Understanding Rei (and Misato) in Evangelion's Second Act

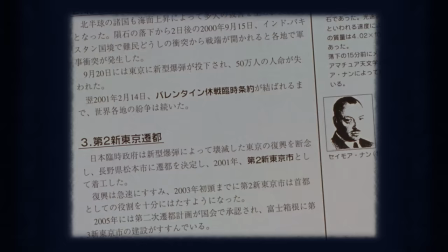More clever transitions and worldbuilding, and we learn about Adam in the Antarctic and the second Impacts cover-up.
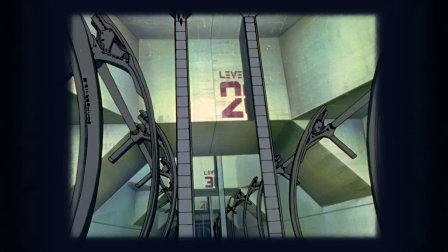Please note how we cut to Misato when Ritsugu mentions an unexplained explosion, inferring she knows or is more intimately familiar with the second impact in some way.
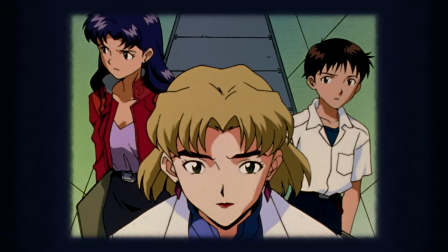We'll learn later, of course, that her father led the Antarctic expedition,
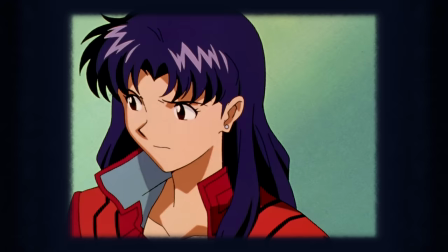and one has to wonder how she feels about the truth being obscured like this, or how she feels being the sole survivor.
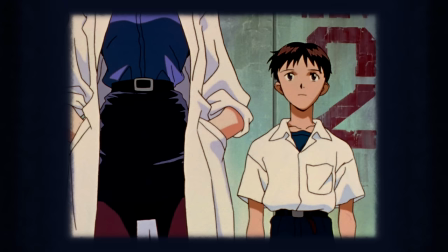This gust of wind from the opening doors also causes Misato to wince,
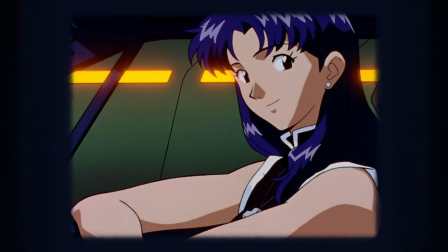implying the situation or recalling her past makes her uncomfortable, in much the same way Shinji's future made him back in episode 2.
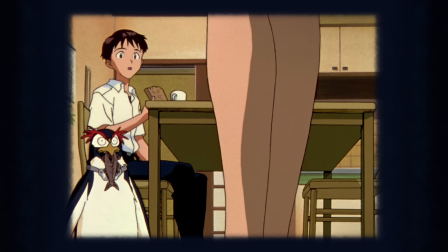Just before our mid-title, our opening morning routine sequence is interrupted by Misato in formal wear,
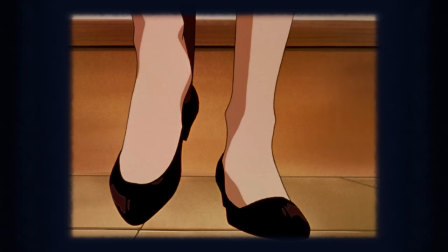so out of character compared to most mornings that even the music of the scene stops once she enters.
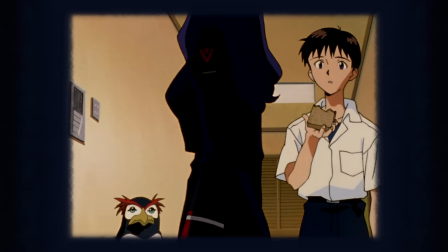As we saw in the previous episode, Misato tends to take her job seriously when it's fun, but here the absence of a smile implies she's not looking forward to her duties. At the JA demonstration, we see everybody has arrived by helicopter, So we know the area is remote and probably inaccessible to land vehicles. This would make a great mecha battlefield, amirite? Also, is that a McDonald's beer? I'm getting off track.
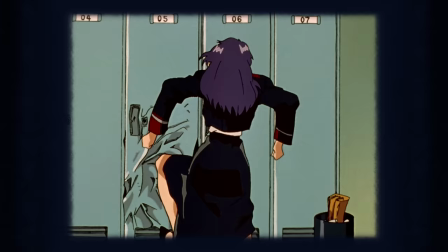Ritsuko is clearly the aggravated individual here, which is why in the dressing room It's funny to see Misato getting just as worked up in private.
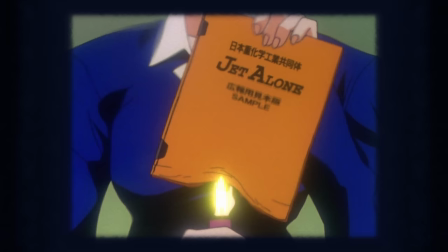Demonstrates how the duo deal with the same situation in different ways.
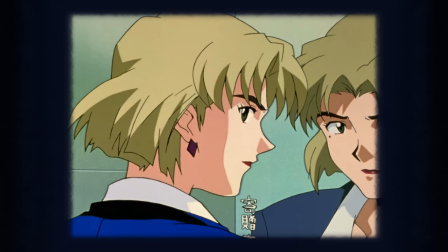Also at the mention of the intelligence department failing at their job We could have just cut the scene here and gone to the startup of the JA.
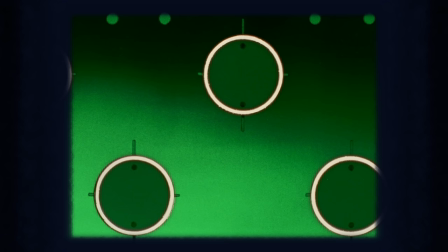Instead, we get an insert close-up on Ritsuko, then an implication shot of the JA's internal reactor.
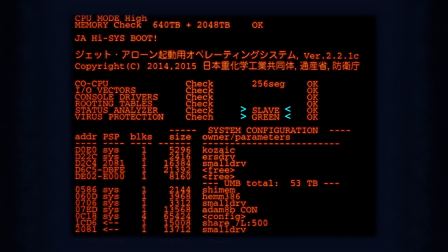Specifically, someone accesses the reactor's safeguard, see how the status analyzer is in slave mode and the virus protection protocol is green,
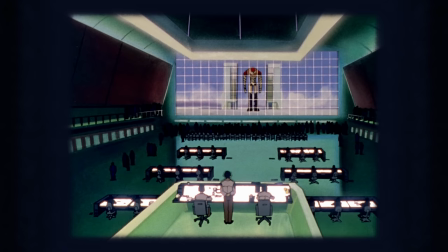and proceeds to delete that portion of the code. The operations director says everyone is safe, but the music says otherwise.
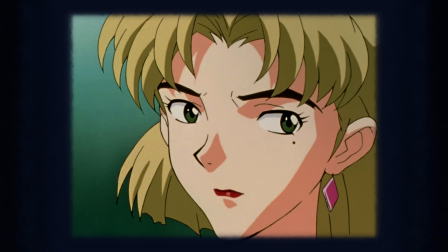And given the sabotage we just witnessed, the tension here is palpable. Misato's comment, again, elicits a close-up of Ritsuko unable to look at the J.A.
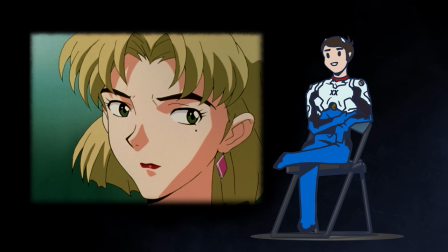We assume at first this glance is an understanding of the inevitable competition this pits against the Evas, but hindsight reveals it might be the guilt of subterfuge.
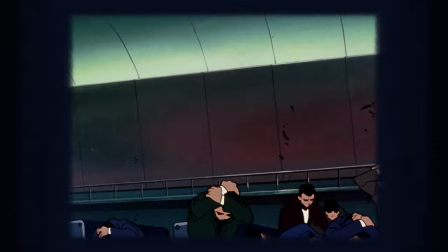You know the rest, J.A. goes berserk like the Eva they were complaining about, and it would take a miracle for the thing to shut itself down.
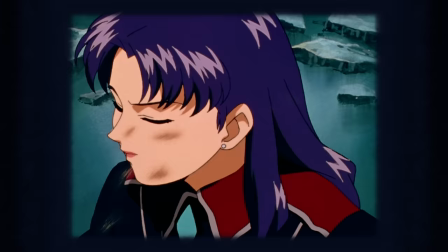Fortunately, Misato has a thing for miracles. The camera cuts the line to give us this shot, which I love, and mimics the left-right framing we've talked about previously to imply Misato is in the right here. Okay, you know, this is probably a good time to bring up the angel in the room. On both of my previous edit of Evangelion videos, I've had dozens of comments saying something along the lines of,
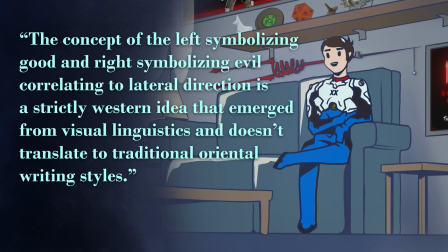the concept of the left symbolizing good and right symbolizing evil correlating to lateral direction is a strictly Western idea that emerged from visual linguistics and doesn't translate to traditional oriental writing styles.
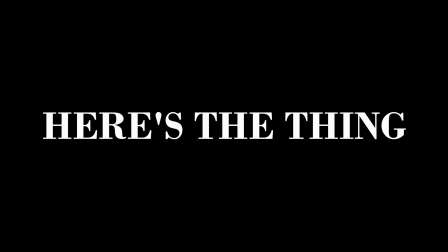And yes, I expected this kind of backlash. So I came prepared. Here's the thing.
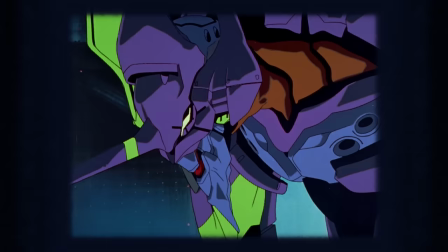There are only two ways to interpret lateral direction in anime, this show specifically, and that's intentional and interpretive.
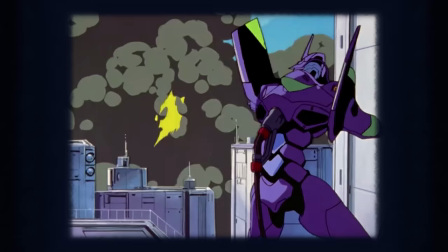Firstly, the idea that the use of lateral direction to convey hostile or amicable intent was intentional by Anno and Gainax.
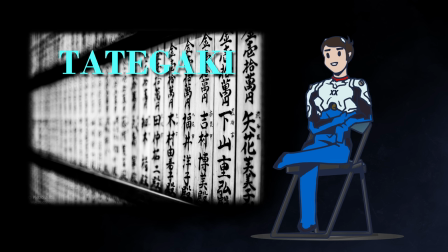You see, while traditional Japanese is written right to left and up to down in Tadagaki style, you know the Japanese script we see is so iconic.
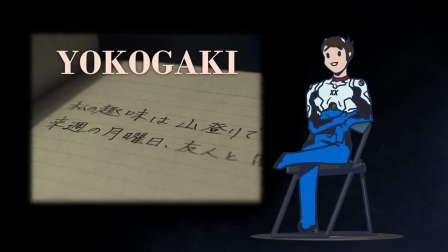Since the American occupation in the 40s, the Japanese educational system has reformed the writing system into yogogaki, horizontal writing much like English, which is now widely standardized throughout the country.
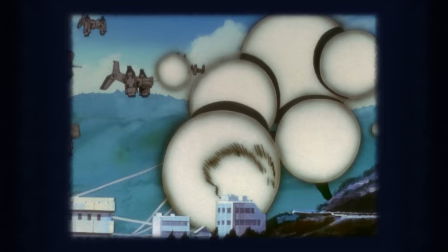So yes, by the time Evangelion released, the concept of lateral progression in relation to writing language had already been revised in Japan for 50 years.
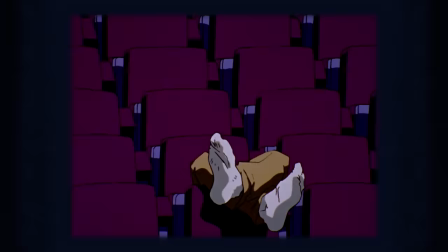Add on to this that American cinema and all of the filmmaking techniques that came with it heavily pervaded Japan in the 80s and early 90s.
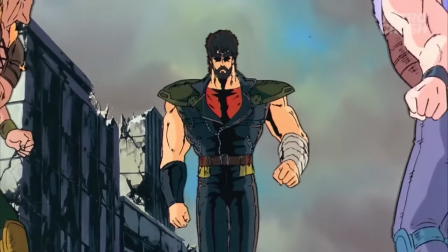Movies like Mad Max, Blade Runner, and The Magnificent Seven had a huge impact on anime like Fist of the North Star, Ghost in the Shell, and Loop in the Third. Evangelion released during this boom in American cinema's influence in the industry,
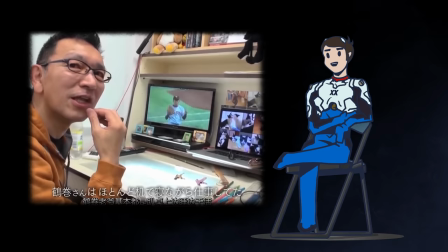and Anno and others at the studio were well aware of Western cinema and the techniques it employed, not just enabling, but encouraging them to use those same techniques while crafting their narrative.